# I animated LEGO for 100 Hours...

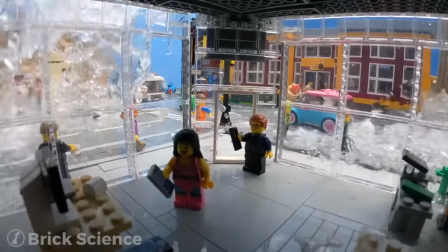Next, water spilling looks really good in stop motion, so I gave Sgt. Sausage a bucket of water.
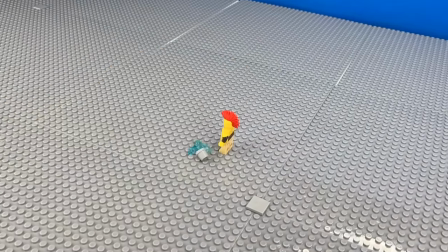Now I'm gonna animate him drinking it, and then spilling it, by using some transparent blue pieces to represent the spilled water.
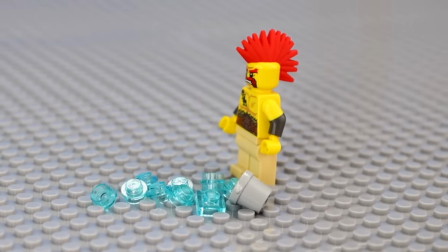And here's how it turned out. Next, I always see these videos of people crushing things with cars.
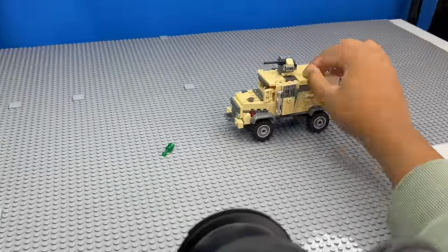And they always involve a ton of wasting food, but since I'm gonna do this with LEGO, the only thing I'm wasting is 9 hours of my time.
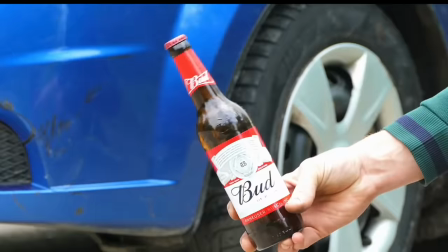So I grabbed this thick LEGO car, and first animated me running over a LEGO glass bottle. And after some trial and error, this is what I got.
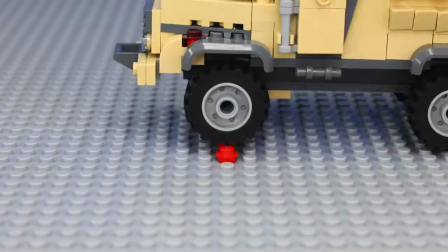Then I decided to try to animate the car running over a ball. And for the final crush, I was inspired by this scene in Ratatouille.
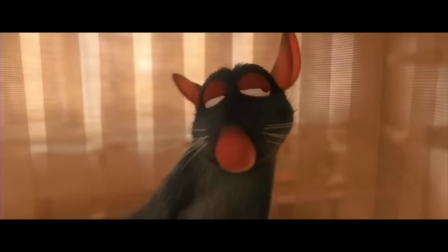What the sound.
Where cracking the bread sounds so satisfying.
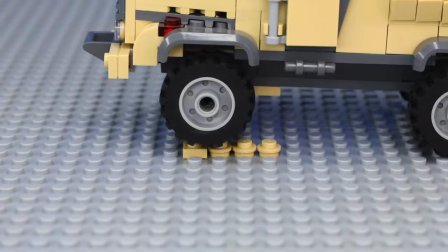So I'm going to make the car run over a baguette. Next, I'm going to try and animate a shark attack.
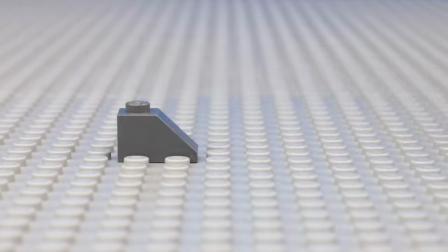So to do this, I started off with a blue base plate. And then found a bunch of tiny gray pieces that looked like a shark's fin. And then got a bunch of pictures of me slightly moving around the fin around the figure's body. so that it looked like the shark was circling around him and
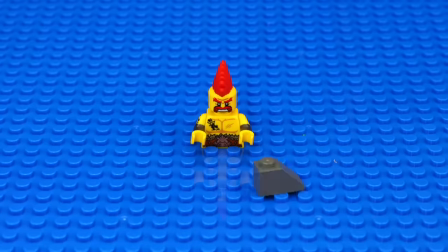was about to attack and then i animated the attack itself by making the fin go underwater and pulling sergeant sausage down but he don't give up without a fight because then using some ice cream pieces i represented them fighting underwater and then guess what sergeant sausage came back alive pulling the shark up himself and making it his pet yeah what started as a scary animal attack turned into a wholesome story next after all these lego fight
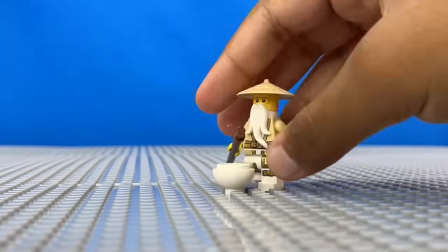scenes with a bunch of violence i want to make something peaceful so i animated sensei woo walking up to a pot it takes a while because he's old
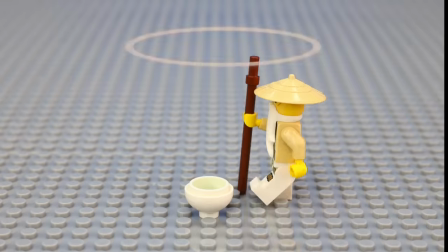and then using his old person magic to sprout a plant hopefully that gave you some inner peace because next i'm gonna animate a minifigure throwing
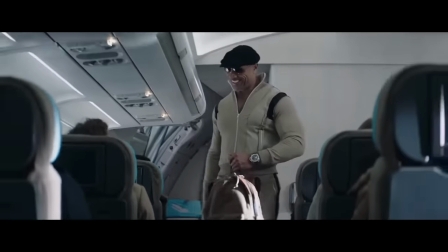up i decided to make a setting a lego plane because that's the perfect place for someone to get sick and then i used this trick where i switched
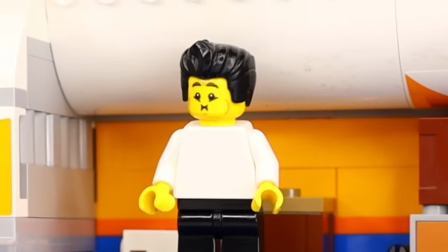out the face of the lego minifigure to represent him getting sick and then i had him bend down and to represent the throw up coming
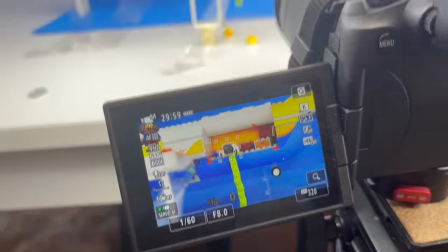out of his face i replaced his head with these green pieces that I transformed into this super long strand of disgustingness,
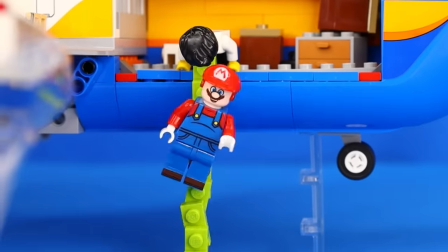and then to spice it up I added in random objects that he was barfing out and make sure to eat as much food as possible before you see this
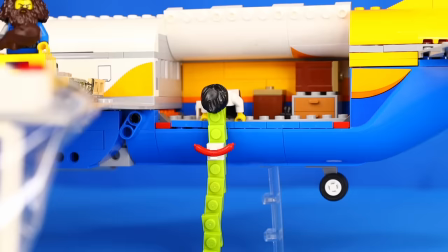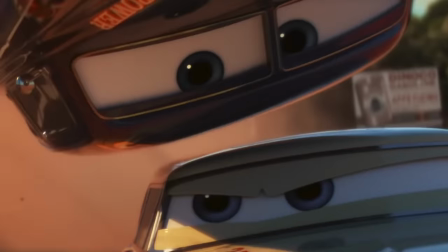Okay for the next stop motion challenge I'm gonna try and make an epic action sequence similar to stuff from Fast and the Furious So I started off
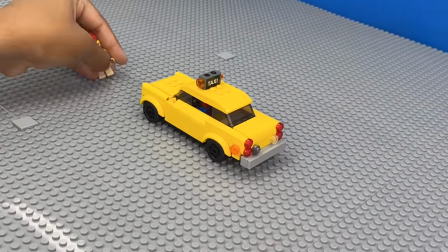with giving Spider-Man a car and then animated it slowly driving when out of nowhere Sergeant Sausage ran up to the car and hijacked it like
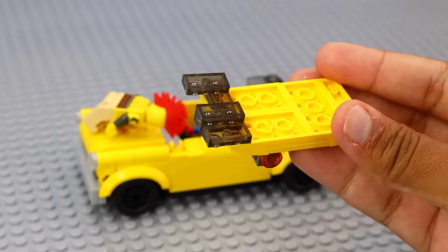it's GTA. I animated him breaking the glass with his head by replacing the window piece with some smaller builds and then I had him block Spider-Man's web and throw him out of the taxi taking it for himself.
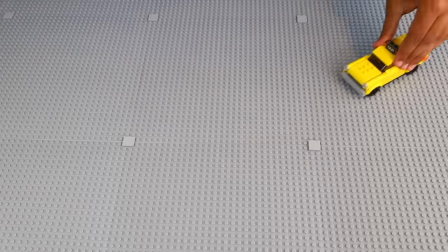This already looks like what I would imagine as a nine-year-old but we're still not done because next something I thought would be really cool is Sergeant Sausage drifting the car.
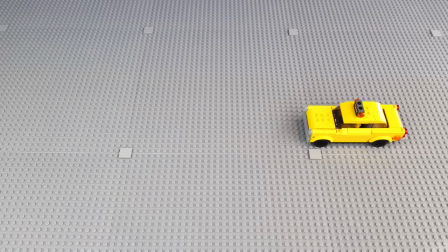So I first animated it driving and then accelerating and turning.
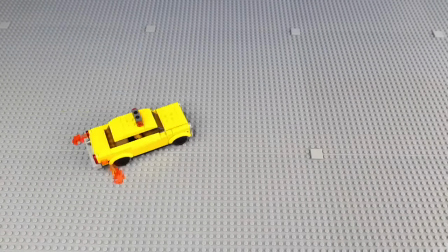I used some flame pieces and smoke pieces to represent the effects and after making the car drift I wanted to make it do spins and leave marks on the road kind of like what you see in movies.
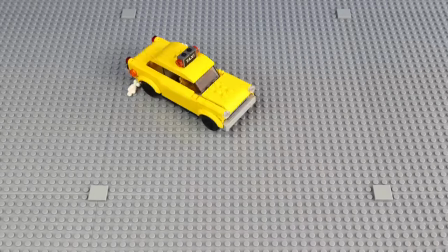So I got some frames of the car spinning around and used dark gray pieces to represent the marks on the road and
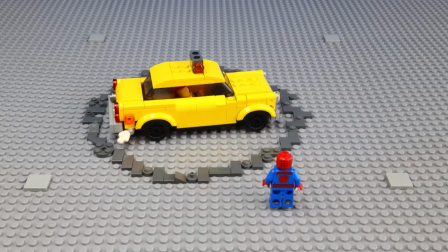after a while it looked really good except out of nowhere Spider-Man was back and I animated him shooting his web at the car flipping it over and to represent the
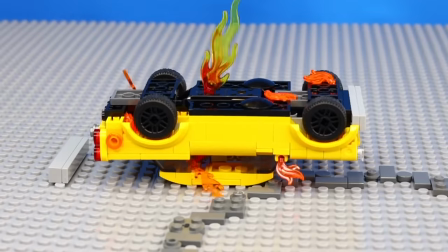aftermath of that I used some flame pieces to make the car lit on fire and now that Spider-Man has won the fight I animated him hitting the gritty
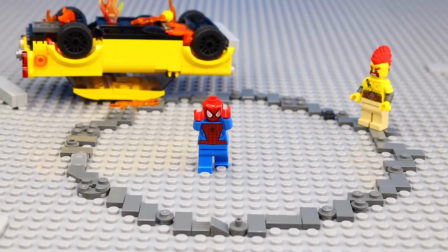because when you beat a man that powerful you got to celebrate except he celebrated too soon because Sergeant Sausage was still alive but Spider-Man
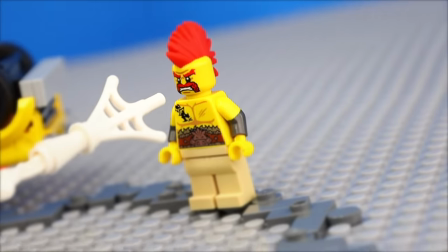noticed and quickly shot some web right at his face but sergeant sausage in the speed of light summoned his old friend
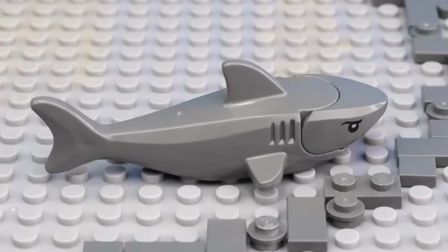and now he's beaten spider-man once and for all i don't think he can come back from that okay before the final animation some of the tricks i've been learning to make
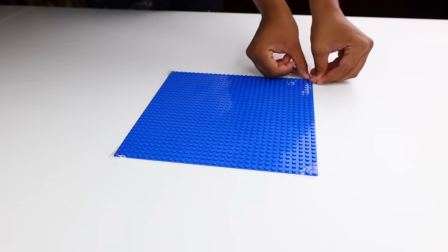animations better are taping the base plate down so that nothing moves while filming imagine after two hours of animating it just moves and have to
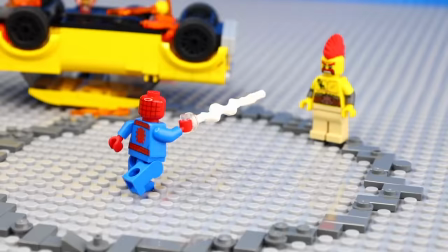restart i would rage quit so hard adding characters in the animation so it would be more fun and having enough light pointed at the subject honestly you don't
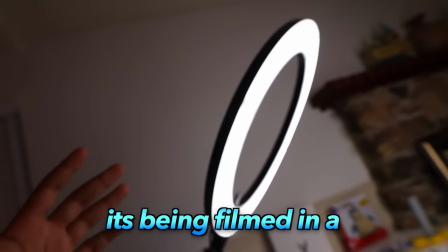even need lights this big, just make sure that it doesn't look like it's being filmed in a dungeon. Also, you don't need a camera like this.
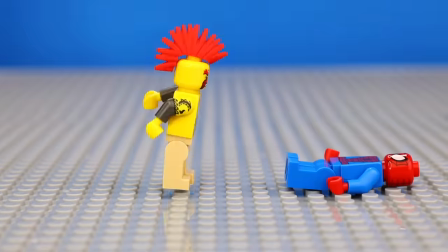A phone works, an iPad works, and now you're ready to animate Lego yourself. But first, we gotta do the final animation, a lightsaber duel.
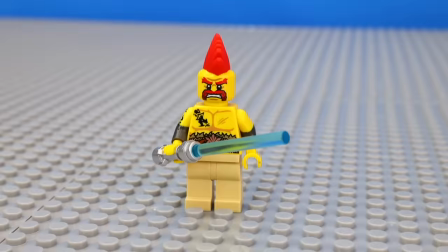Something I've always wanted to do as a kid. So I transformed Sergeant Sausage into a Jedi and added in Darth Vader for him to fight.
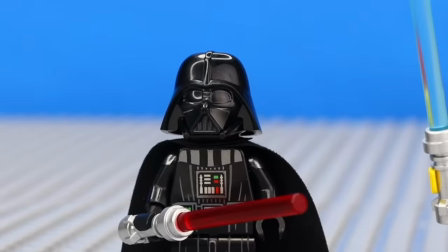Hello there.